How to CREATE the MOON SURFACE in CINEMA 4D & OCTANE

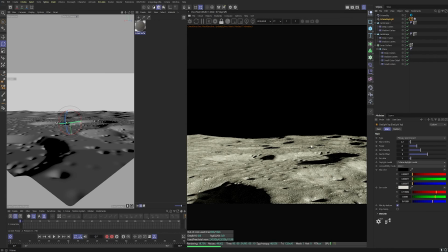8:13 As you can see at the moment, the shadows are very diffused, and that is because our sun size is set to 1. So if we drop that now to 0.1, you can see that the shadows are crispier. And that is what we need to do.
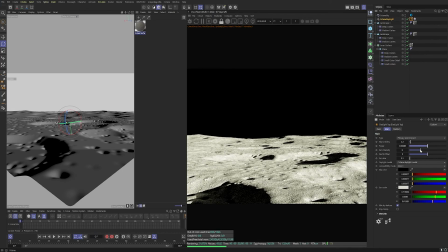8:27 And now we're going to play around with the power, play around the intensity, and find what looks good for you. So mine's about 5 and 4 now, and I'm very happy with that result. Just play around with the rotation, find a nice shadow length.
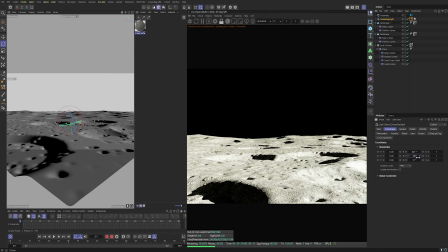8:43 I think that's quite nice for mine.
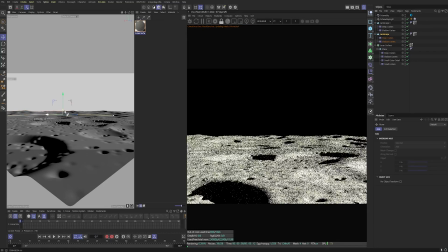8:45 You may have noticed we're not putting any stars in the sky as well, because you don't generally see them in space.
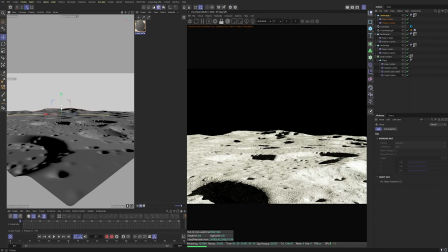8:53 So we're going to duplicate this landscape again. I felt like it was too flat, and I'm just going to raise the height of this in the middle, just to give it a bit of central focus. And I'm going to drop this landscape into a subdivision surface to give it a bit more smoother detail.
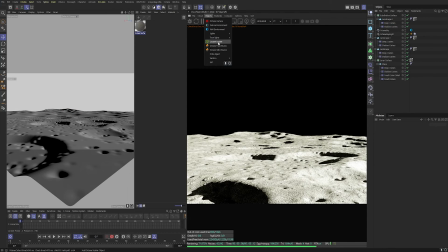9:07 And now we're going to add in an octane scatter, and this is going to be for some lunar rocks.
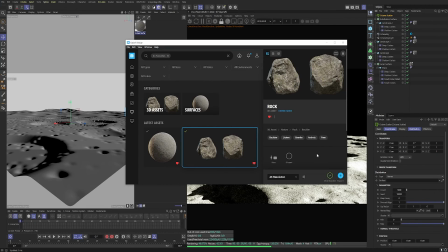9:14 And if we go back to Quixel Bridge, you can download this free rock asset.
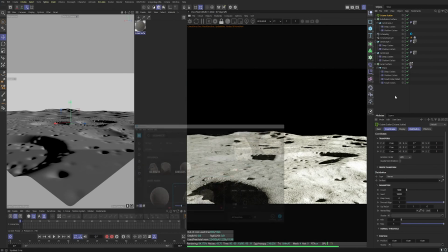9:19 So download it and import it into your scene once it has downloaded. I'm going to drag mine in. It might open in a new scene, so just copy and paste it into this one if it does.
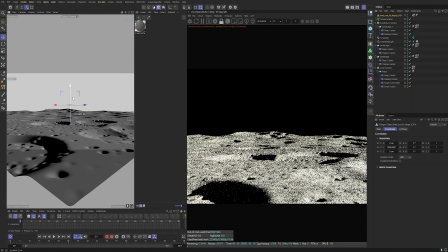9:31 So once that's downloaded into your folder, bring it over, drag it in and import it.
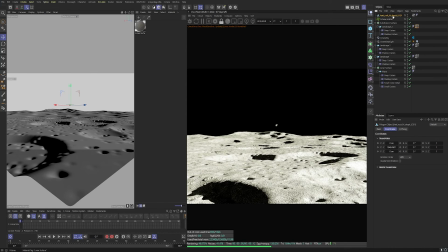9:37 I've imported the LOD 1, level of detail 1 asset, and I'm going to drag this into my Octane scatter node. I have put the lunar surface material onto this rock, but we will be changing that. For now, let's change the distribution type to surface and drop our plane from the lunar surface into here.
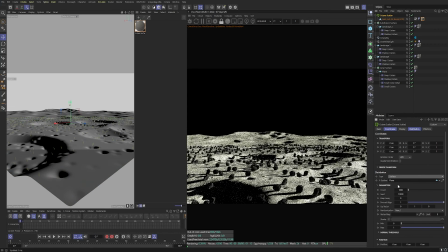9:57 Now this is looking very cool, not so realistic, but very cool.
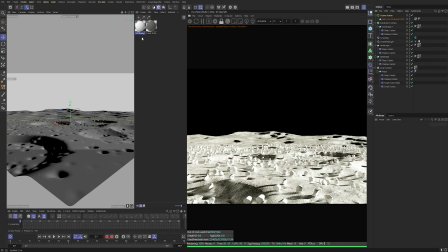10:05 So let's make a new material, and this is going to be our rock material. So you would have got the materials in that folder,
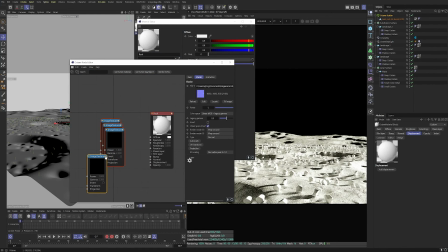10:13 so drag those in from where you've just downloaded the rock asset to, and we're going to pipe in these nodes to their correct partners. So we've got the normal node, just making it a bit bigger here. I'm pumping in the displacement map into the bump map because we don't need to waste resources
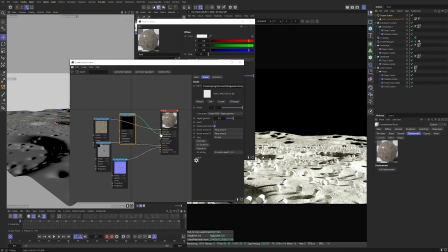10:30 on our GPU for displacement since these are going to be so small. So we will just get a bounced light through the bump map instead. I might just put a color corrector node on here and just drop the saturation again because we don't have much color on the moon.
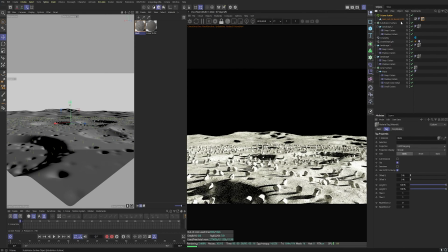10:45 It's fantastic. Let's drop that on and let's see how that looks. Great, that looks much better with that material.
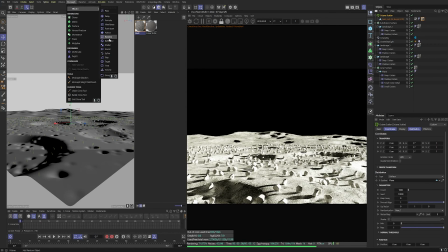10:51 So we are now going to start art directing this. So let's drag in a random node from the MoGraph and let's add some
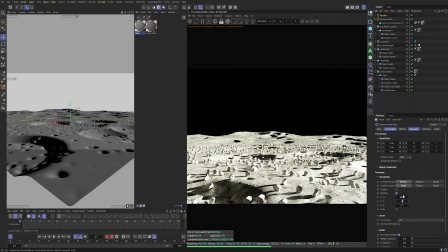11:00 rotation so that all of these rocks are randomly rotated so they don't look duplicated. And then set a uniform scale of 0.5 so that it scales equally from all sides. And then head into the effectors menu and drop the random node in.
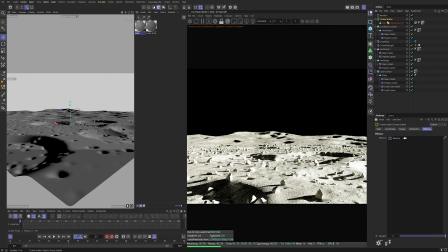11:15 Great, you can see that these are now different sizes, different rotations, and we now need to make them a lot smaller and a lot less. So let's put the count to 500 and let's drop in the scale a noise shader.
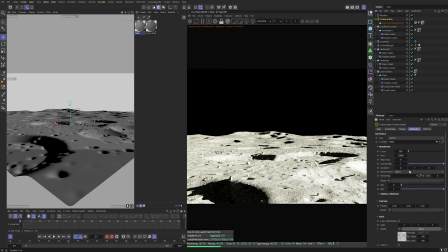11:30 And as you can see, they are now being distributed randomly and their size is random based on the color values of the luminance in the noise, with white being a size of 1 and black being a size of 0. And this does this randomly across the whole map. We're getting close to the finished result.
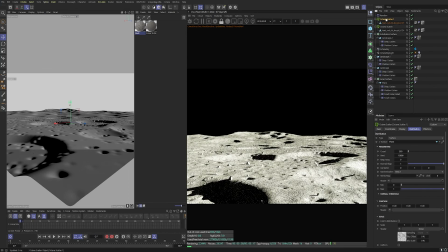11:49 So I'm going to now duplicate this Octane scatter node twice. So drag it up by holding control. And we've got two of those. And then in each one, we're gonna put landscape 1 and landscape into the other one.
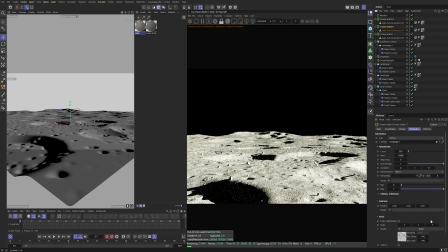12:03 And that has put some rocks across the back landscapes. And I'm just going to bring the scale down of these since they're so far back. I'm just going to drop it to 0.5 so they're less prominent in the frame. And that is looking good. So I'm going to show you how to art direct Octane scatter nodes using vertex maps.